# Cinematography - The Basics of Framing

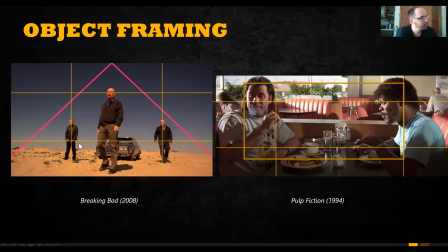And this is a very important moment in the show. But again, without having seen anything, the object, right, the framing of the objects in the shot suggests this very notion of that.
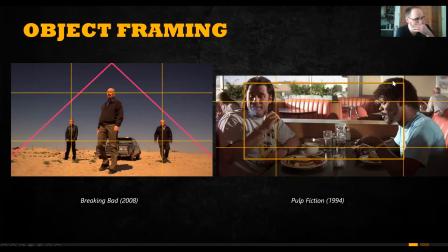Pulp Fiction, this their position naturally forms a rectangle, right? So it's a visually pleasing object. I mean, you can get deeper with this and talk about their relationship, which is true. There is something going on here to suggest a relationship in relation to the rectangle,
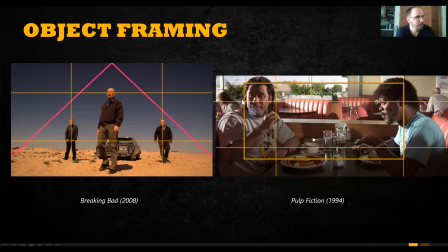but by and large, it's really just something that is like, it basically is, looks natural. It's easy to understand, essentially. Okay, so this is a concept called magnetism of the frame.
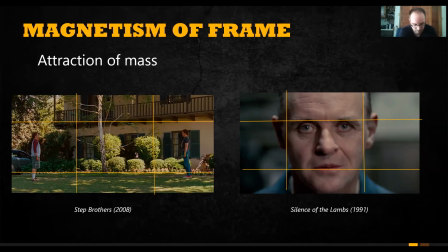Again, a little bit deeper of a topic, but it's pretty important to kind of, understand when you're talking about, positioning characters within a shot. So we have something called magnetism of the frame. It's basically what it is the edges of a frame act like magnets, right?
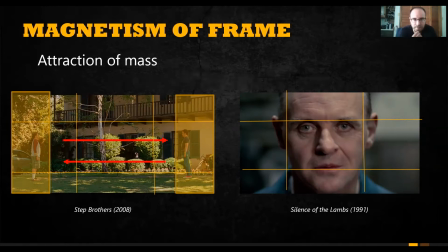They attract or they repel objects. And they either attract towards them or they repel, right? So in the case of Step Brothers, in this example here on the left, the director decided to orient or emphasize the two characters on either side of the frame, right?
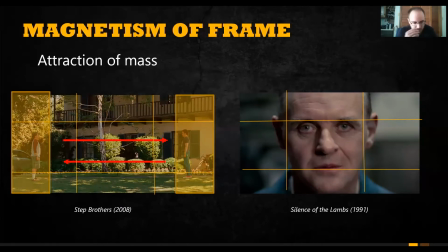And this is a moment in the story where they first meet. They're positioned on opposite sides because there's a tension happening. They don't like each other. They're positioned here. There's a pushing and a pulling happening here because of that.
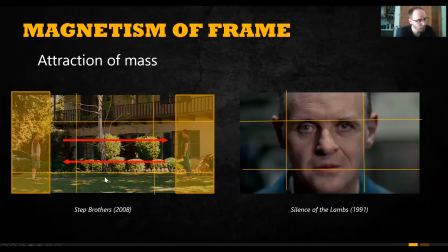He could have positioned them closer, but that would have been a different mood. That would have told something different. Likewise in Silence of the Lambs, right? The position of Hannibal Lecter in the center of the frame. When you position someone in the center of the frame, or the center of the frame acts as a neutralizing force, right?
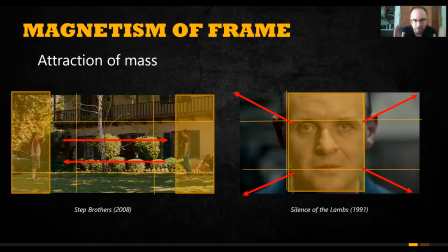Whereas the sides of the frame attract and repel. The center of the frame is neutralizing, right? However, when you compose someone and in a close-up such as this, in the center, it expands the frame.
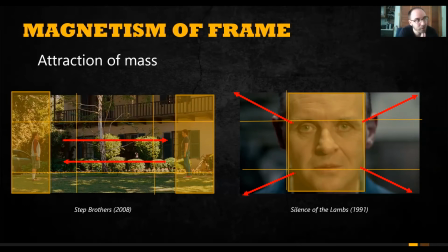So what's happening here is that because we're so close on Hannibal Lecter's face, it looks like it's going to burst out of the frame. It's going to release from its confinement and expand outward infinitely. That's terrifying because he's a terrifying person.
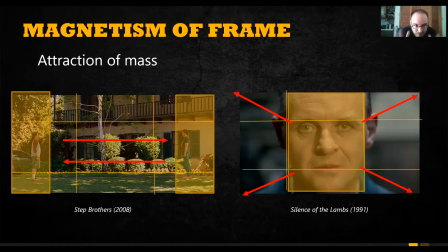And the fact that the director framed him this way is extremely unnerving because his face is filling the frame. It's expanding outward. It's almost like it's coming towards you. So that's just another idea of,
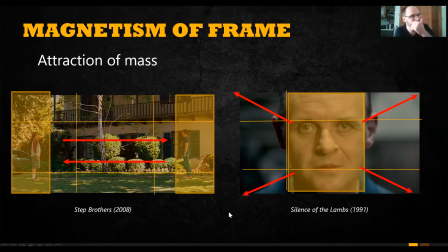when you're framing someone, to kind of take that into consideration because you might do something really interesting.
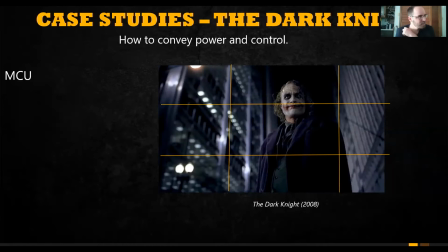Okay, so this is, I just want to go over a couple examples of case studies. So, this is an example in control. And he did this in a very interesting way, which is not overtly obvious, and unless you break it down. So I want to kind of explain this real quick. So first off, we're in a medium close-up, right?
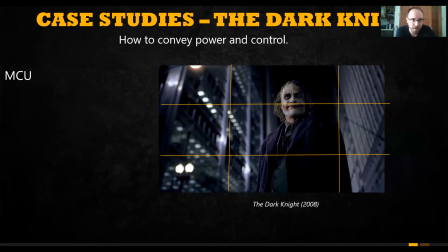And again, if we go back to what we talked about, a medium close-up is a personal shot, right? It's the shot where you're with the character. So we're with the Joker right now, right? We're in a medium close-up. The camera is looking up. Obviously, a classic way to frame someone, if you want to show power, is to frame,
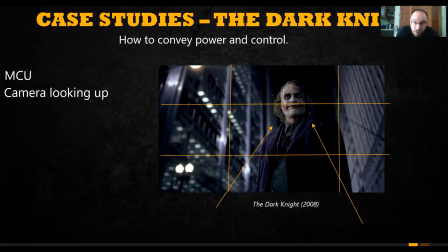have the camera low and shooting upwards. The frame is also balanced, which does suggest that the character is in control, right? We went over dynamic versus static. This is a static frame. The character is in control.
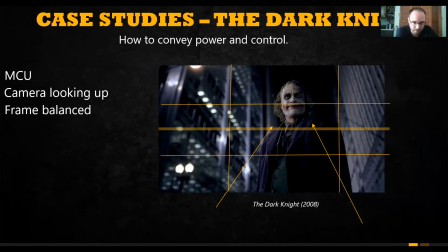He's calm, even though outside this is a very chaotic scene with fighting going on. He's in control, right?
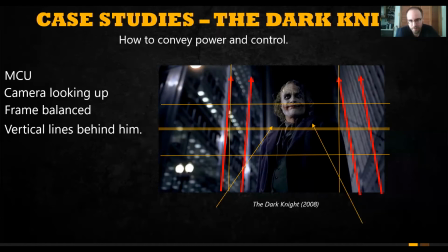There are vertical lines behind him, which is very interesting from a composition standpoint, because vertical lines, if you look at a church, for example,
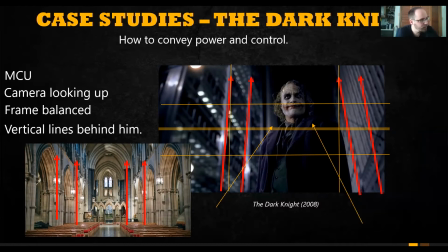vertical lines are columns. You go to church, you see these vast columns moving upwards, right? Suggesting the power of God, right? The power of this holy presence within this space. Vertical lines intensify power. It's a natural, it's just a phenomenon.
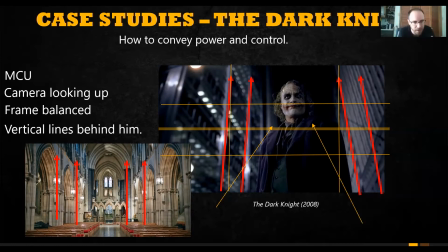If you position someone with vertical lines behind them, it will look more powerful. It will look more, you will have a more powerful presence. And again, if you look at architecture, you see that, especially in churches.
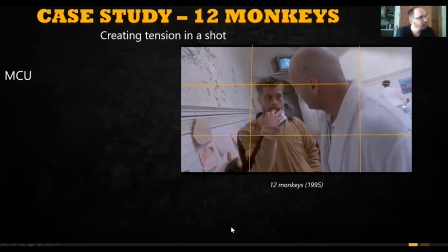So very interesting to study. 12 Monkeys. This is another case study. We'll talk about how they created tension in a shot in a very interesting way. So if you haven't seen this movie, I highly recommend it. It's very good.
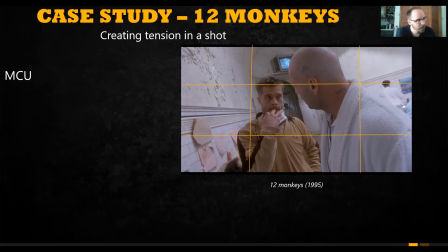Basically, in this scene, Bruce Willis's character is in a mental hospital out of his own free will. He's come from the future. They think he's crazy. He's all drugged up. So it's a very disorienting environment. It's a very disorienting sequence.
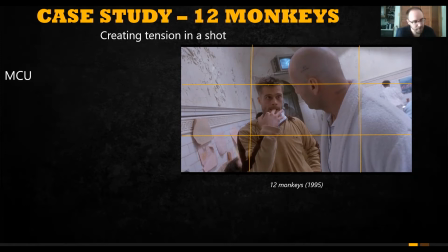And Brad Pitt is a very important character in that he meets within this mental hospital here. So first off, we are a medium close-up. Again, we're with the characters. We're in this space. It's unbalanced. This is the dynamic balance, right? It's not static.
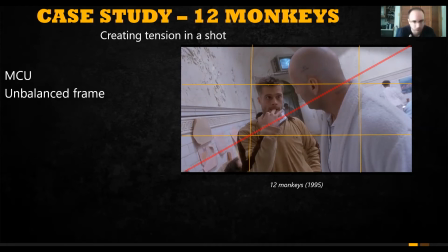The camera is tilted. It's kind of we're off balance a little bit. We have these vanishing lines. It's not quite a linear perspective, but it's somewhat, right? This is a wide angle lens, and the naturally occurring lines on the wall point to Brad Pitt, right?
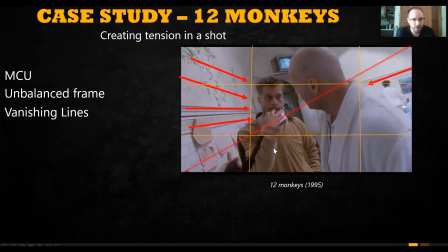He's emphasized not only by the position of the camera, but also the lines of the wall, which are drawing the viewer within to him. Because again, he's important. He's an important character, which we need to pay attention to. The magnetism of the frame, right?
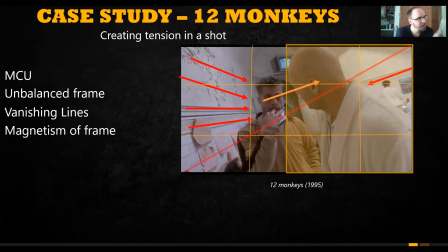The position of Brad Pitt. He is emphasized. He's looming over Brad Pitt. He's a very intimidating presence. There's a tension happening between the Brad Pitt and Bruce Willis.
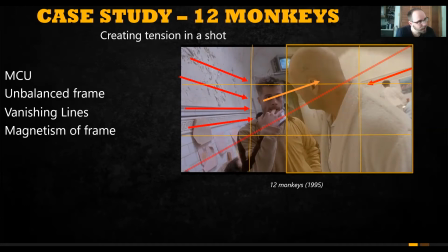He's an intimidating, looming presence, and the fact that he's on the edge of the frame pulls away. Right, there's a pull happening, which is emphasized.
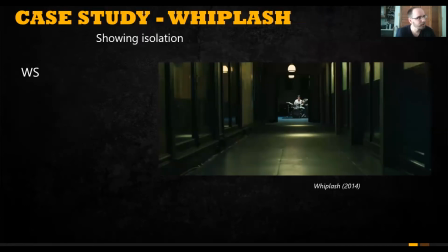Very, very interesting movie with a lot of composition elements. I highly recommend you guys watch that. Whiplash, showing isolation, right? I think Damien Chazelle did a really good job of showing the isolated,
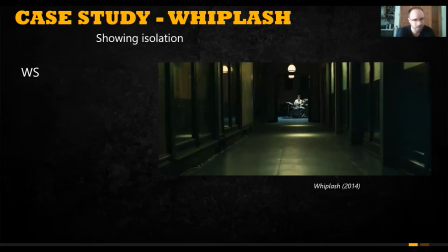intense nature of the character here. So first off, we're framed in a wide shot. This is an establishing shot, the first shot of the movie. We're looking down a hallway. We have these naturally occurring vanishing lines moving towards a horizon line, converging towards a horizon line to a vanishing point.
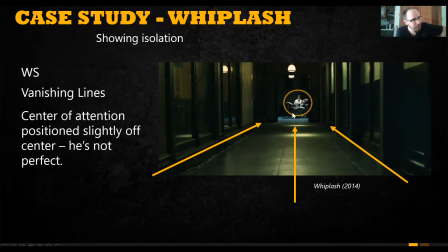He's the center of attention, right? This is emphasized, right? The vanishing lines move, emphasize the subject in frame. He's a little off center, right? He's not quite in center. He's a little off, which again, he's not perfect. And it's a very important theme of the story.
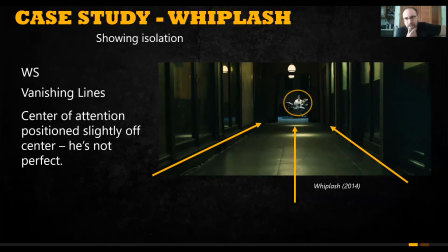It's that this idea of practicing, this idea of he's constantly sacrificing everything to be the best. And it kind of tells that a little bit. It hints at that. The vertical lines in the hallway, the naturally occurring vertical lines suggest an imposing environment. There's a powerful presence in this hallway.
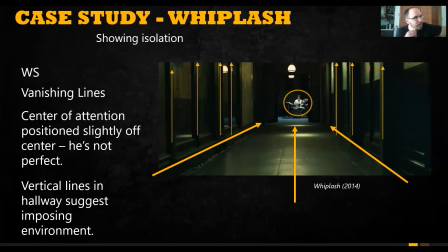There's a powerful presence in this school that he's in, and it suggests with those vertical lines. Also that and we didn't really talk about this, but the idea that he's in a frame within a frame, right?
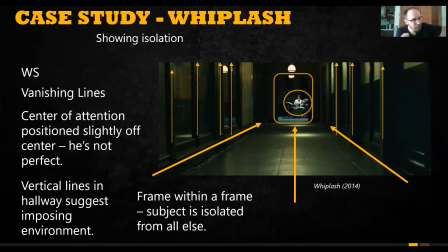And he's isolated from all else. And when you frame someone within this, it's a technique that's used really to convey isolation.